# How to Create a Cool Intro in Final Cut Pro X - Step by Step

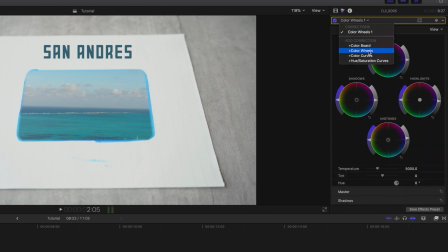I'm going to hit the drop down, add correction. I'm going to add a second color wheels and I'm going to completely desaturate it. So I'm going to completely desaturate it and I'm going to bring down the shadows and the highlights a little bit just to add a bit more contrast.
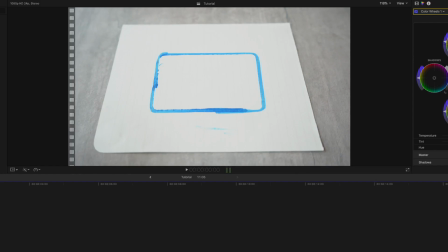That's looking good for me right there. Okay so after color grading the top clip to black and white this is what we would have.
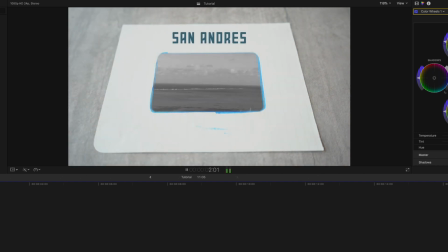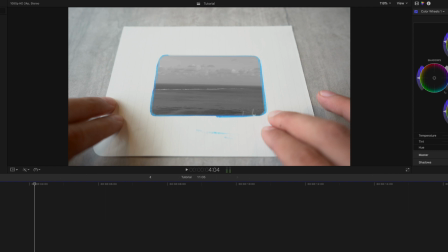Okay so obviously we want to bring the color back into our clip and I'm going to align it with the movement of my fingers. So it's kind of like my fingers are bringing that color into life. So I'm going to place my playhead when my fingers start that movement.
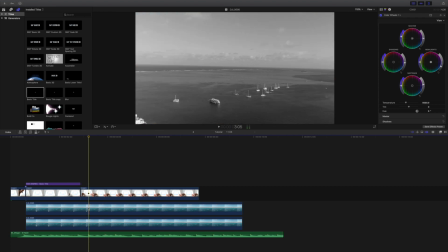So I think around right there is good for me. I'm going to leave my playhead there.
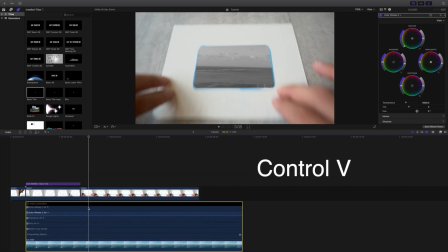I'm going to select the top drone clip and I'm going to hit control V to open up this clips animation, the video animation.
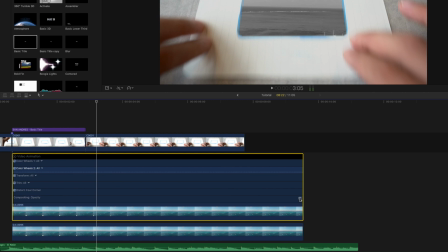Okay so I'm going to head into the bottom tab which is compositing opacity
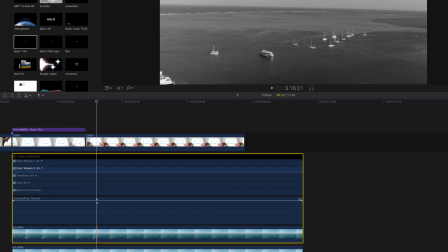and I'm going to hit the drop down and I'm going to head to where my playhead is where we left it. I'm going to hold down option and I'm going to create a keyframe and then I'm going to create a second one a little bit more towards the right.
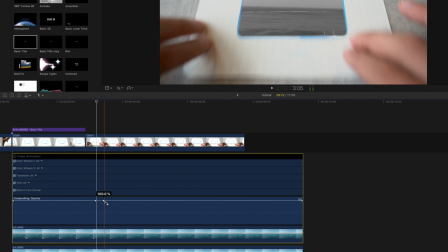So right there is perfect. Okay so what we are about to do is we're going to change the opacity of the top clip.
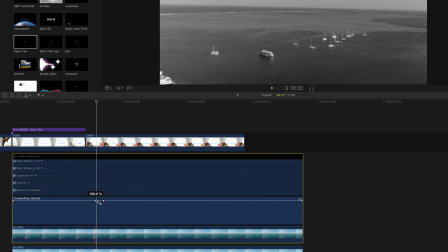So right now the opacity of the top clip is entirely at a hundred percent but we've created these two keyframes and
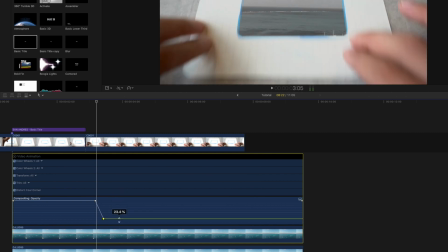so after the second keyframe we're going to completely bring down the line to zero So that's telling Final Cut Pro that the top clip is no longer visible and that brings back our color.
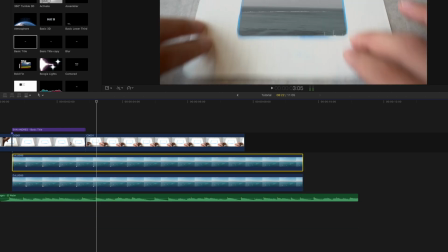So right now we have this.
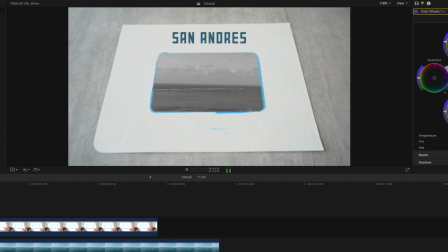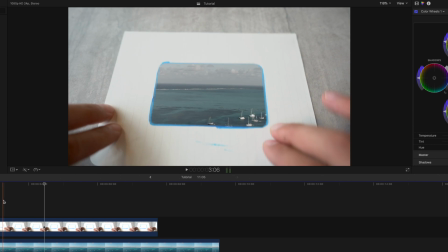Okay perfect. So as you guys can see when our fingers are moving the paper it's like we're bringing that color back in.
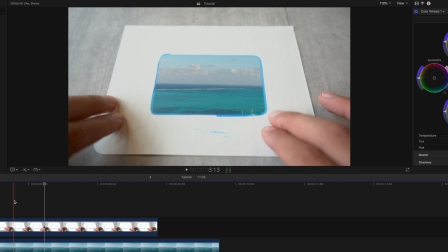I think that looks really good. I'm gonna leave the compositing opacity exactly as it is.
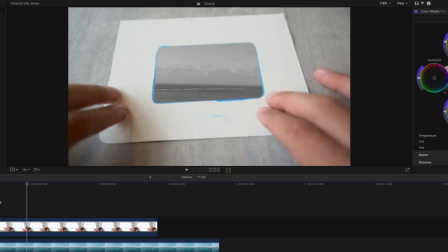I really like how it's flowing. That's brilliant.
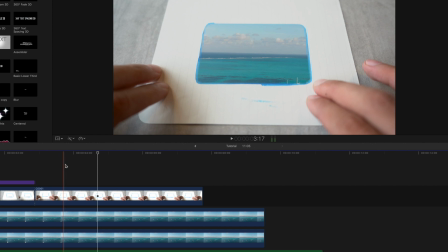So what we're going to do is after we bring the color back in, I think around right there for me is looking really good. We're going to select the top clip, the clip of our fingers and the paper, and where we left our playhead,
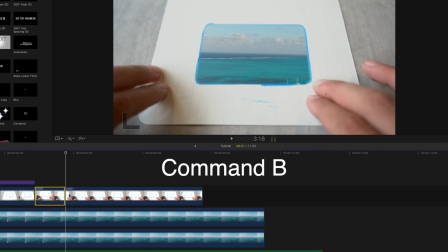where we want to really go into the drone shot, I'm going to hit command B. So now we split the clip again, and selecting now the fourth clip, I'm going to create a Ken Burns effect so you can head over here to the transform options and we're
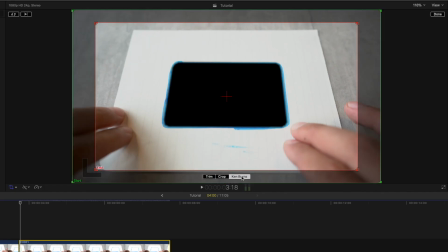gonna hit crop we're gonna hit Ken Burns and we are going
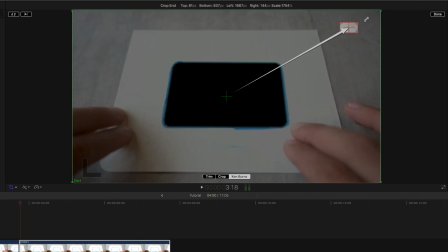to completely bring down the end part as small as we can so I'm gonna make that as small as possible and I'm gonna line it up nice in the center with the green which is where the clip starts I'm gonna press done
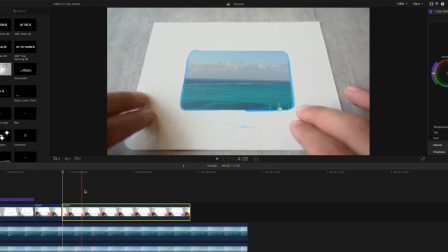and so now the clip is going to start zooming in to the drone shot like that.
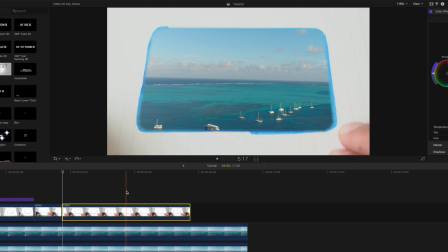That looks really nice. Now if you want this to happen faster, all you have to do is clip the ending of the clip.
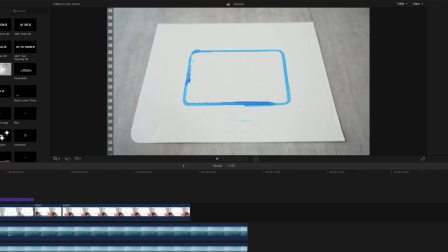So right now this is what we would have.
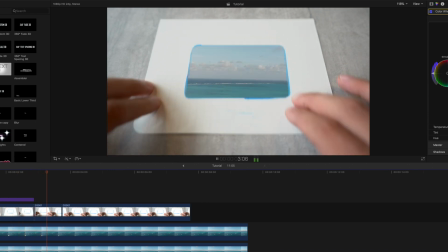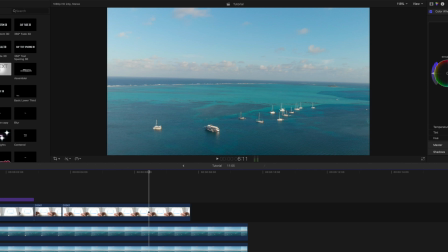Okay so as you can tell it's a little it's a little slow for my liking.
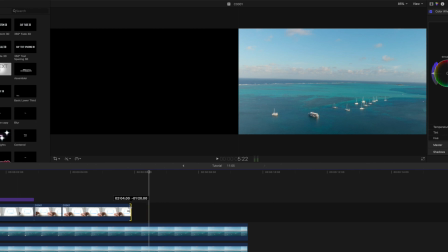So what I'm gonna do is I'm going to grab the trimmer and just trim this last clip down to around about there.
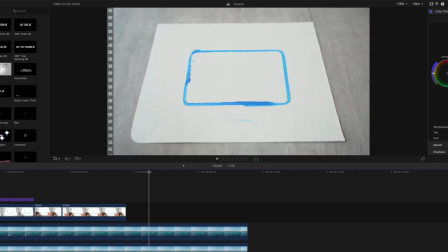I think that's good for me and so now this is what we have.
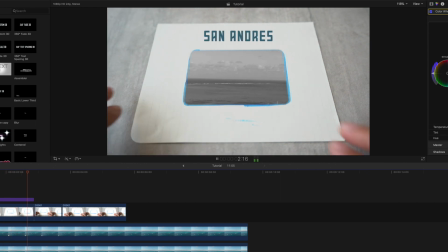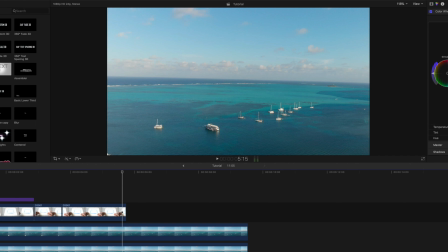Okay brilliant so I really like how that's looking, the speed, the rhythm, the music. Now the last thing that we're gonna do to really wrap this all up is the sound effect so I'm gonna quickly bring in some sound effects to completely sell the effect and we are finished.